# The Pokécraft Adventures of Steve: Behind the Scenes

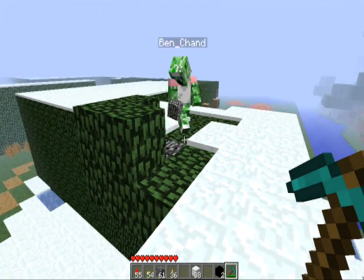Hello and welcome to the behind-the-scenes of our blockbuster machinima entitled Pokecraft.
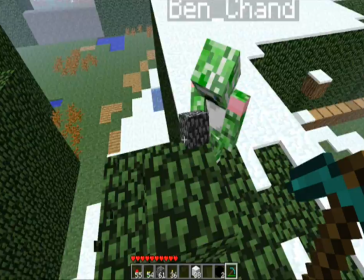Ben planted at Minium on the floor because it looked like leaves, unquote.
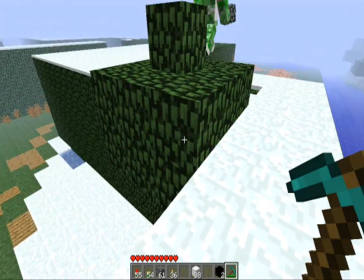It did, it did. And this is the very, very first part of the behind-the-scenes, and we're going to show you the set.
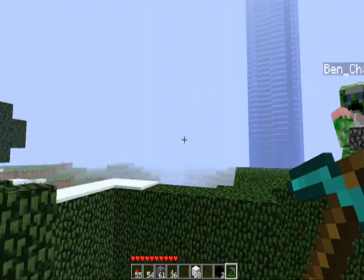Yes, we are. You'll probably have realised, but Joel was just flying overhead as I walked through the map.
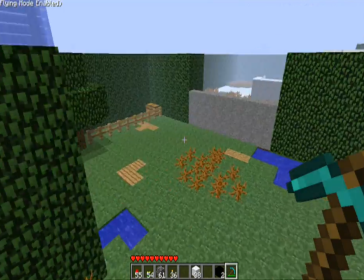We used leaves to mimic the Pokemon-like walls when you're in the forest-y kind of areas.
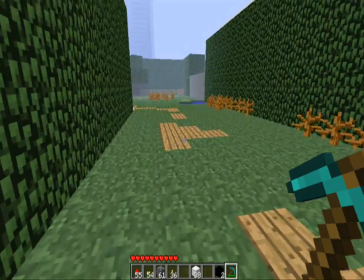I guess you kind of got that.
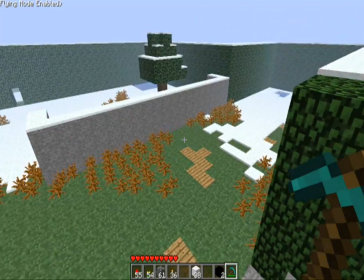And you'll see these are like brown kind of bad awful shrub things.
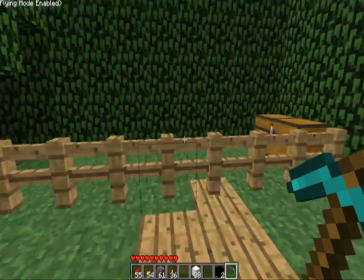They are. We did edit that. We did edit that to look like tall grass.
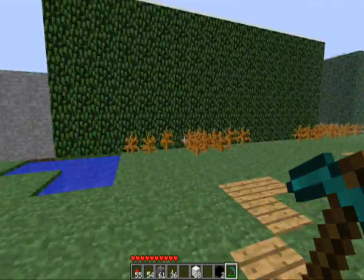But Joel deleted his terrain.png and restarted it as well. I did.
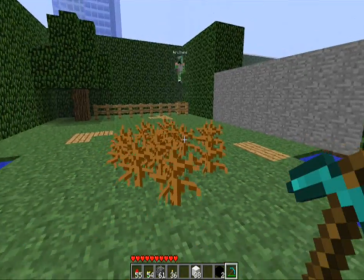Had to. because someone didn't know how to save it as a PNG with transparency. It's not my fault I've only got paint.
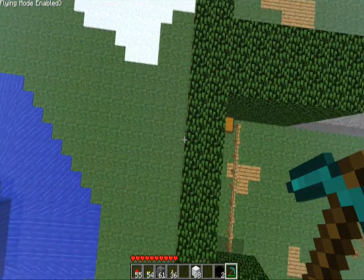You could have got paint net, it's free. I think it works fine. And for those of you wondering, this chest, which you may have seen, in fact I think you do see, I think Ben was a bit, yeah.
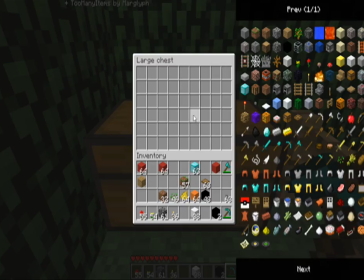Yeah, I think you do. There is actually nothing in it. Sorry to break your heart.
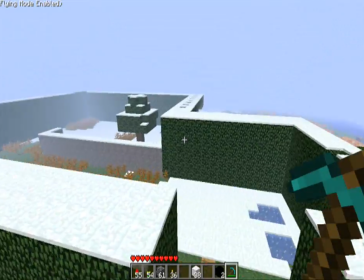We did make the mistake of deciding to build it in a snow biome.
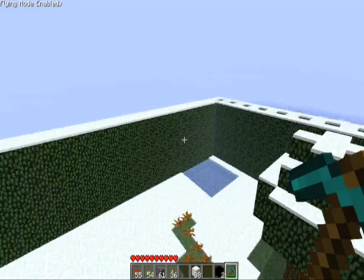So like every couple of hours it would start snowing and we'd have to clear it all out with diamond shovels.
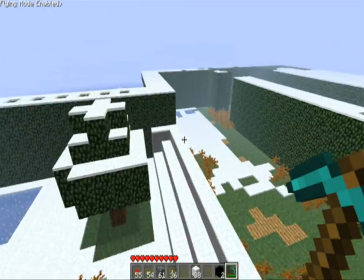That was very annoying, which is partially the reason why this scene is a little bit... perhaps a little bit weird.
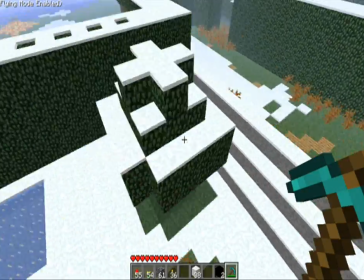I might have wanted to retake but it snowed pretty much right after we did it and then I undid the texture pack and it's a lot of work to get it back.
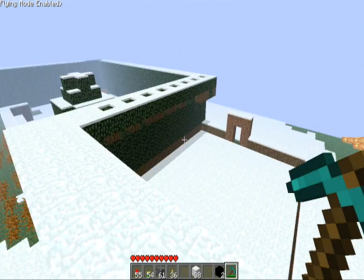We got very stressed. Yeah, stressed is the word, well done. So now we'll take you to the town we made.
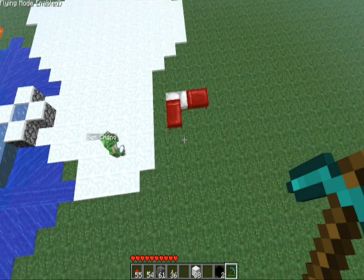We had some fun with some lava along the way and we had our little sleeping arrangement here.
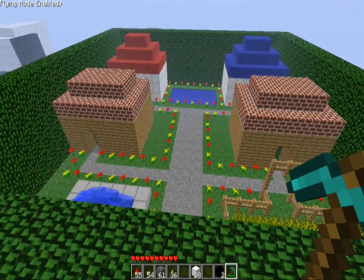I put my bed down first I'm just pointing that out We should point out, you'll see sponges along the way The sponge is...
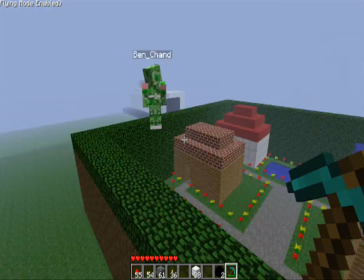You won't Oh, you won't, will you?
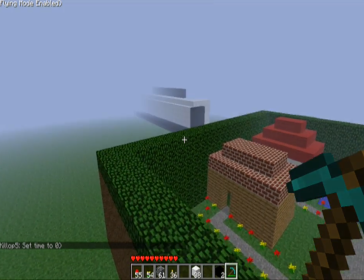Okay, well where you say black There is sponge that we edited So this is sponge here Anyway,
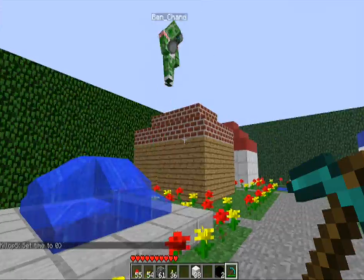so The town is really, really very simple Just a square of leaves With some houses in it A little farm,
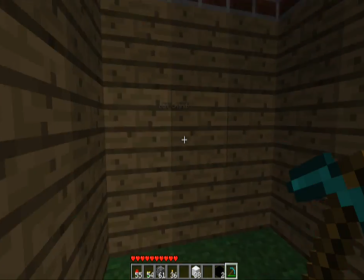two houses here The house that Ben goes into with the lady who's showering is actually
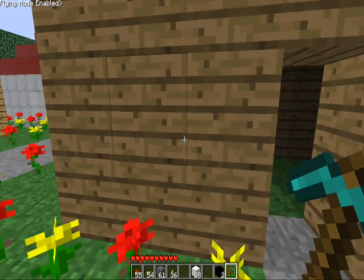depressingly unshowerful so yeah pretty much all that happened during that was I was just flying above with control held down just kind of doing this
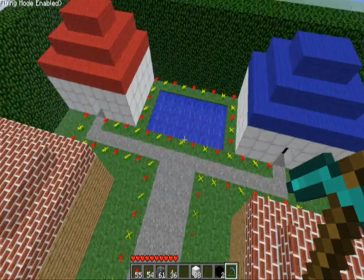flying above another empty house and then a Pokemart also depressingly not
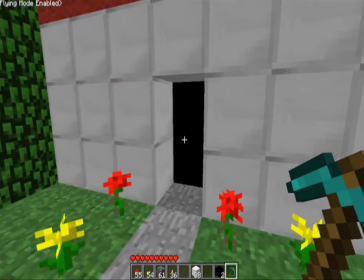even enterable it's very very empty around here And the TARDIS Poké Center,
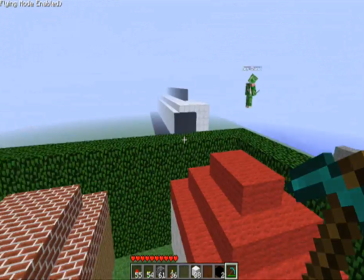which is actually bigger on the inside than it is on the outside. Wait. Yes, that's right.
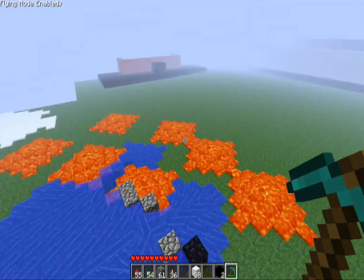Okay. So then we go past a little playground we had here and into the Poké Center.
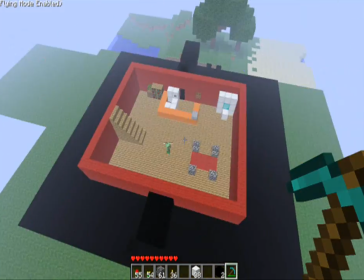So this is it. Very, very simple to do.
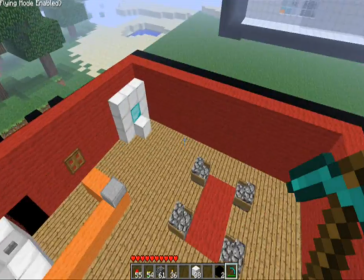We were going to have some people helping out on this, but they all seem to have disappeared.
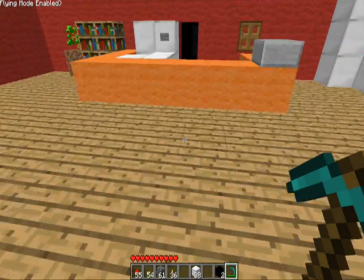So. So Joe cleverly decided to film from about this angle, the whole thing through,
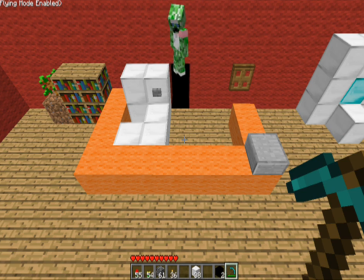and Ben would swap from skins, the camera wouldn't move during the whole process, Ben would swap from skins and act out his various parts.
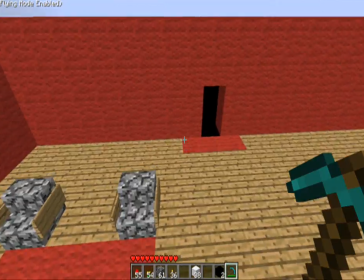Then he just merged all the files together. Yeah, pretty much, using masks and stuff in After Effects, which you'll see a little bit later in this.
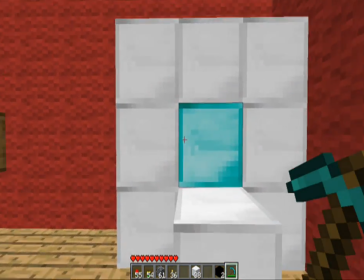This is the computer, by the way. Yeah, this is the computer. Microcomputers are difficult.
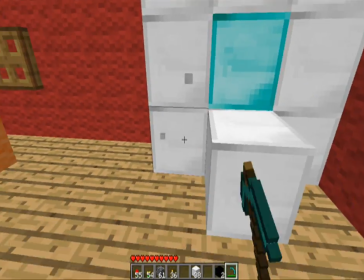That's the screen, this is the keyboard, and this is just to give definition.
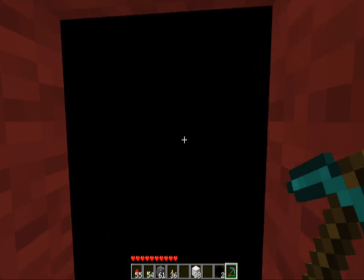Chairs are quite boring, and behind where the people run out is quite literally just a black corridor for me.
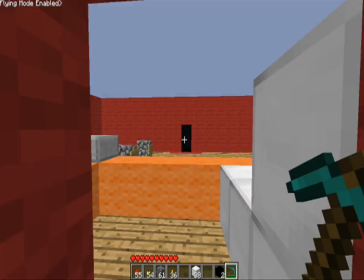Ooh, it's scary. OK, shall we show them the second bit? And now onto the back of the PokéSenter you would have seen.